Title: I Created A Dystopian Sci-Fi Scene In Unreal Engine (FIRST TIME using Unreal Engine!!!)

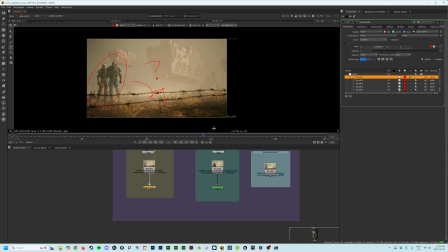It doesn't relate to the characters in the scene either. So going back, I that could use a lot of work.
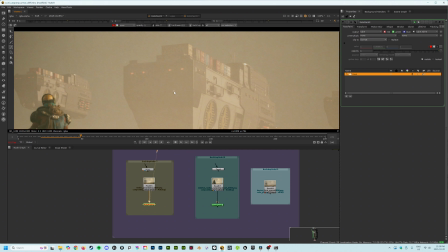Another thing that sticks out to me here is the flashing lights on the ships. Like, they just pop on and off too quickly.
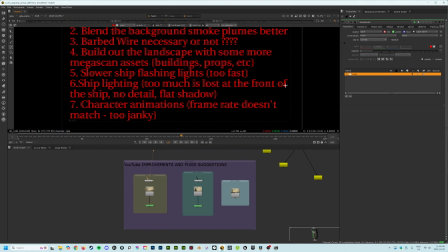I don't know. It's just, I would slow that down a bit. Talking about the ships here, another thing I'd also like the lighting here at the front of the ships.
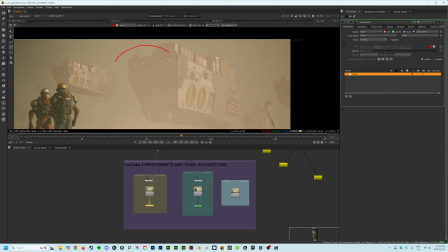It's too muddy. The shadows cover almost all the detail. In fact, there's no detail visible at the front of these ships here.
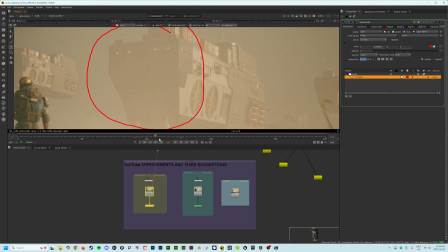So going back, I'd adjust the lighting. It's way too flat and muddy at the front of these ships.
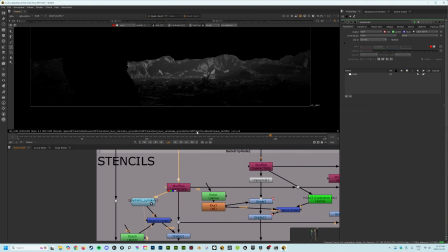All right, so if we go to the second scene here, so
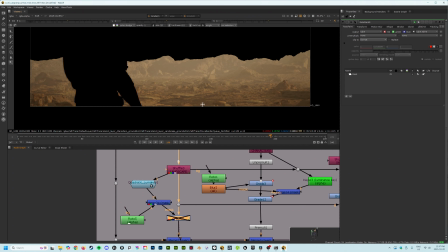the highlights I noticed on the desert terrain are they're pinged way too bright for my liking.
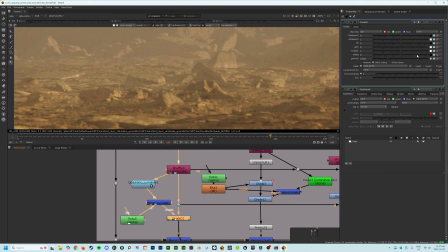It's too bright, it's too contrasty. So if I went back, I definitely reduce the highlight pinging on the desert train.
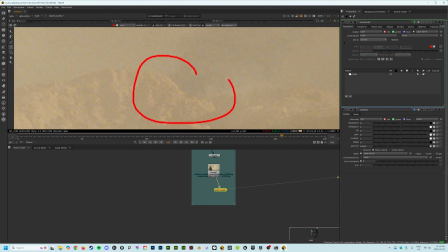Again, if we look at the smoke plume, kind of right here, the right-hand corner of the screen,
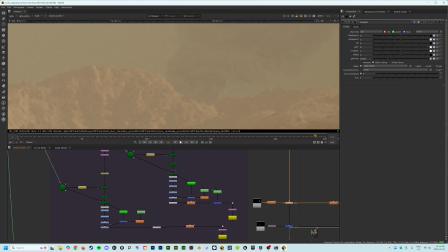if I zoom in here, the smoke it doesn't blend well behind the desert mountain in the background.
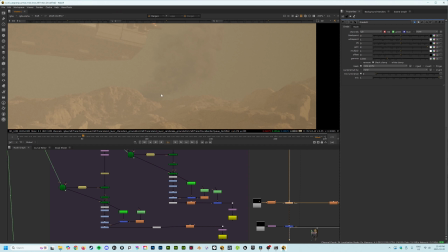The contact lines are too contrasty and too sharp. You need a bit of a gradient to smooth the transition.
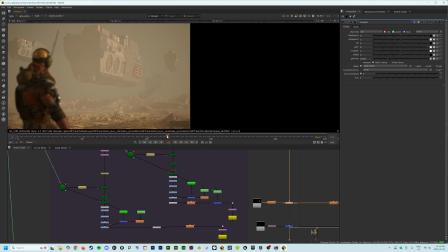Because remember, the smoke is like way off in the distance.
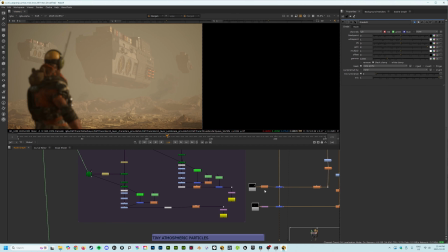But the way it's layered here, it seems like it's almost attached to it. It looks a bit unnatural and draws the eye in a way that I hadn't intended.
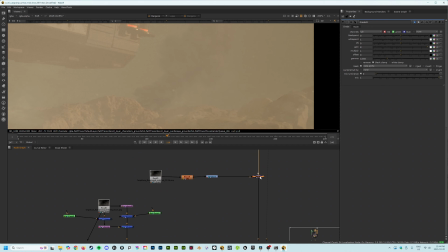So I'd go back and add some more atmospheric haze to the smoke plumes and maybe darken some of
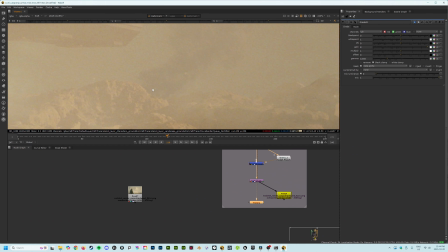the bright edges on the landscape where they come into contact with the smoke.
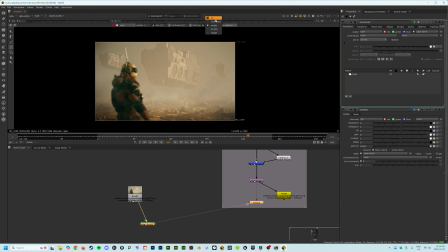Again, the camera shake, like if you look at the end here, it's way too much. It almost seems like the character is floating or bobbing around weirdly in the air.
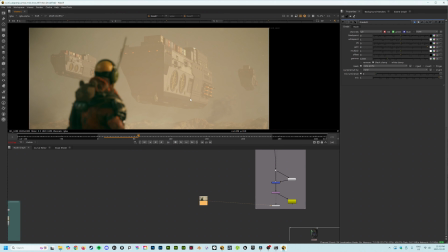The ships, they're moving too quickly in this scene.
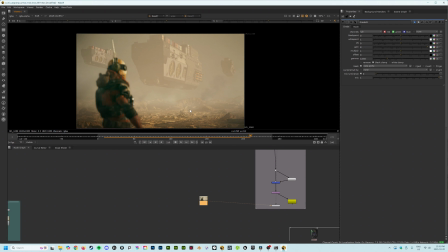They're supposed to be hovering slowly or drifting slowly over the landscape, but instead just seems like they're moving faster than I'd wanted.
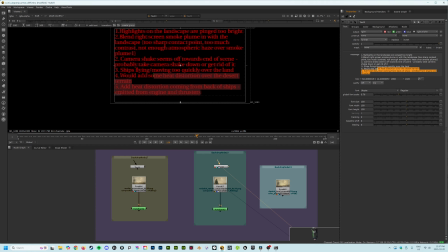Lastly, I guess the only thing I would add that I had intended to was some heat distortion to this scene.
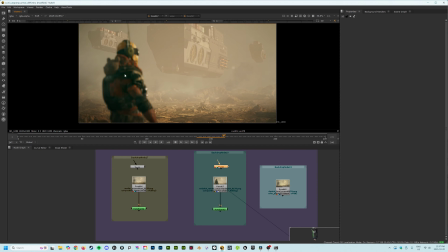I'd wanted to add some heat distortion to the desert train in the midground,
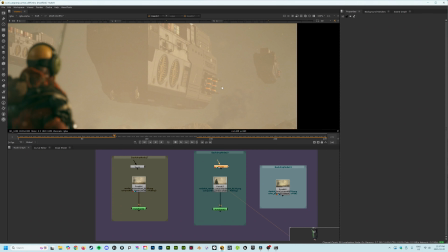but I also wanted to add some heat distortion to the ships here, where the engine and the thrusters are.
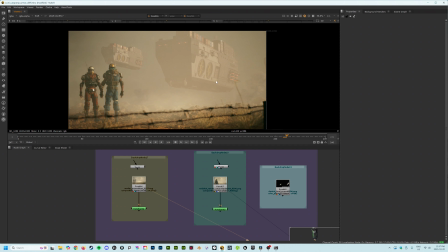That's something I didn't get around to doing, but I think it definitely would have added something beneficial to these scenes. And that's it. Thank you everyone for watching. Thank you. If you like the video and the channel, then please hit the like button and subscribe to the channel. That would be awesome. I will be back. I'm going to Hong Kong this month, at the end of the month, and hopefully I will be back with some stuff to show you. That would be awesome. So excited. All right. I will see you later. Thanks for tuning in.